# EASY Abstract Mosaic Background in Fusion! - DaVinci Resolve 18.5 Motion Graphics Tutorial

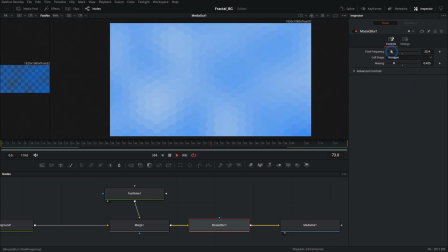That'll make the clouds bigger. And we can take the pixel frequency down on our mosaic blur. And now look what we have. We have this nice kind of motion abstract background. And man, you can just go crazy with this thing.
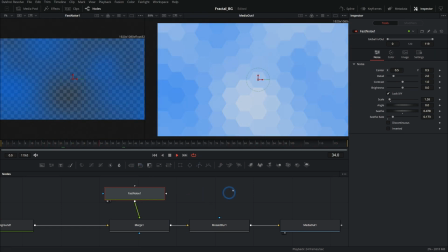You could add several different kinds of noise and, you know, several different colors, anything that you want to do, and then you just run it through the mosaic blur. So you're pretty much just designing some kind of abstract moving background that's going to be enhanced with the mosaic blur.
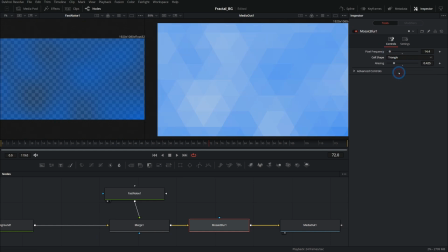So let's take this, let's actually switch this back to triangle because I think I like the triangles a little better. Yeah, that looks nice. And that's cool. Let's take this one step further.
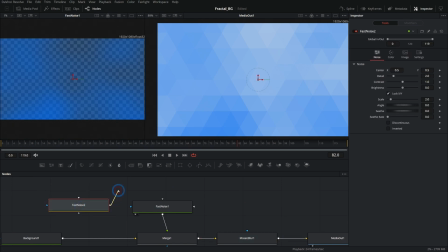I'm going to take another fast noise like this, drag this down, and plug this fast noise into the mask input of this other fast noise, and look what happens.
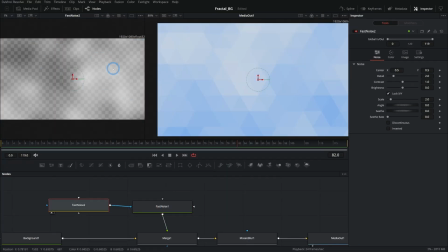As I do that, we're gonna take these clouds and we're gonna use these clouds to mask,
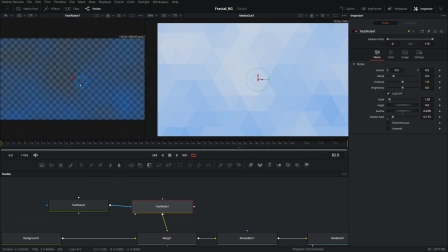to kind of cut out these clouds, which is going to give us even more variation.
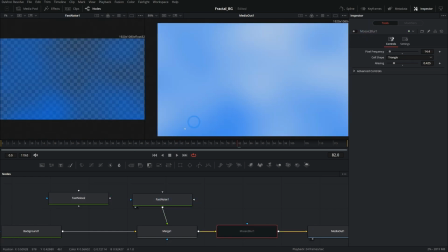So if I turn off my mosaic blur, we'll see what happens. We have our clouds full, but then we're kind of cutting that out with another layer of clouds.
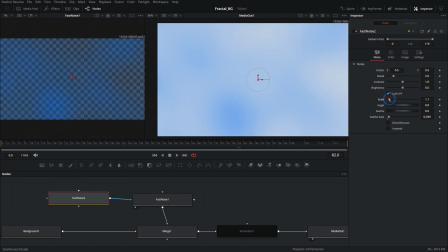And we can also see those. And we could do something like make these clouds totally different sizes and maybe change the contrast or something of these mask clouds.
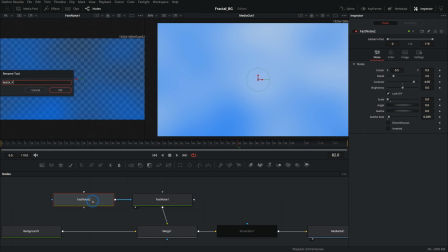So let's say mask FN for fast noise. This is going to be like color FN for fast noise. And now we're just kind of changing what those shapes look like and building this in a modular way.
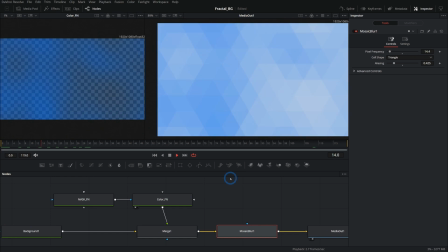Then we can take this mosaic blur and put that on there. And we have a really cool kind of mosaic background here.
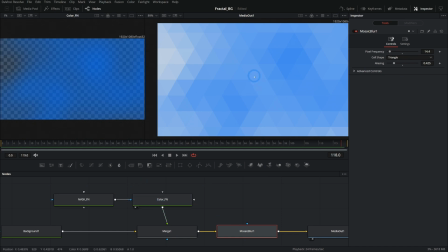Oh, so neat. So easy too. Look at this. This is like three nodes. And man, can you imagine animating this by hand or something?
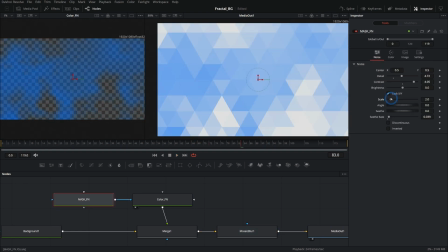Ugh. We can kind of play with the scale of the mask and the color to give us a lot of different variety.
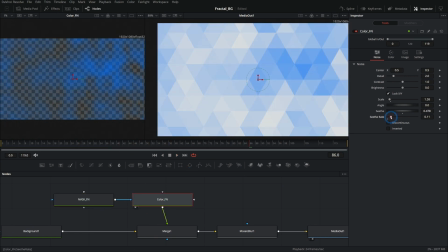Now this is a little bit more active. Change the seed rate of things. And all of that kind of changes that over time. We could take either the color or the mask and animate the center of it. And that would kind of change what that looks like. And I think I'll just take this whole thing and just blend it down a little bit. Take this merge and take the blend down, which is like the opacity of the layer.
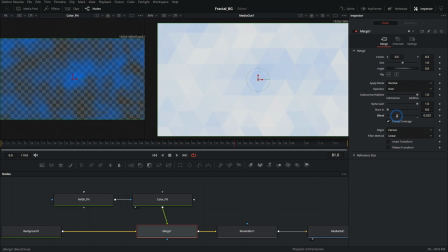And I'll just push this up a little. So it's just kind of barely happening in the background. And now we have this nice subtle mosaic background that we can put just about anything over. I mean, it's abstract enough that, you know, you could put this in a corporate video or you could put it in a vlog. You can put it anywhere you want, and it's gonna feel pretty appropriate, right? You could change the colors.
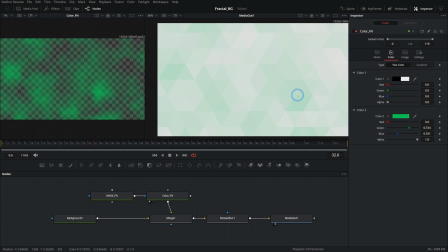You could even take this and make it into a really easy generator, like a background generator for the edit page. If you want to learn how to do that, let me know and I'll make a video on making this into a template. But yeah, that's neat. Then we can either put this in the edit page and put text over it, or we could just put text over it here.
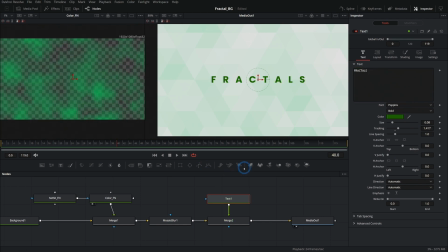Make this kind of a dark green, maybe. Yeah, it's cool. And we could do a similar thing to the text. We could take this mosaic blur and just copy and paste it onto the text and just kind of change its frequency a little bit. And we can kind of animate this to reveal the text, you know? So maybe at the beginning, we'll have this pixel frequency down a lot, something like that maybe.
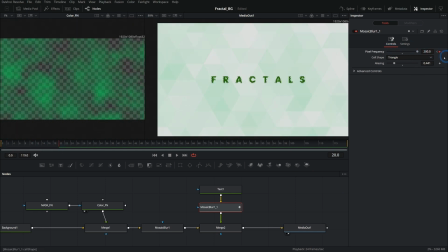And then as this kind of goes in, you can push up that frequency. And yeah, it's a pretty cool little effect. And you can keyframe that however you want, but that's basically the idea, is using that mosaic blur and putting that over various shapes to make our abstract motion background. So I hope this is some inspiration for any of you aspiring motion graphics artists out there. Such an easy thing to do in Fusion, and looks great, man. Hey, if you're ready to jump in and get serious about Fusion, check out our Fusion Zero to Hero course. There's a link to it in the description, or you can click right here. And yeah, stay tuned because we got lots and lots more Fusion goodies on the way. I'm just glad you're along for the ride.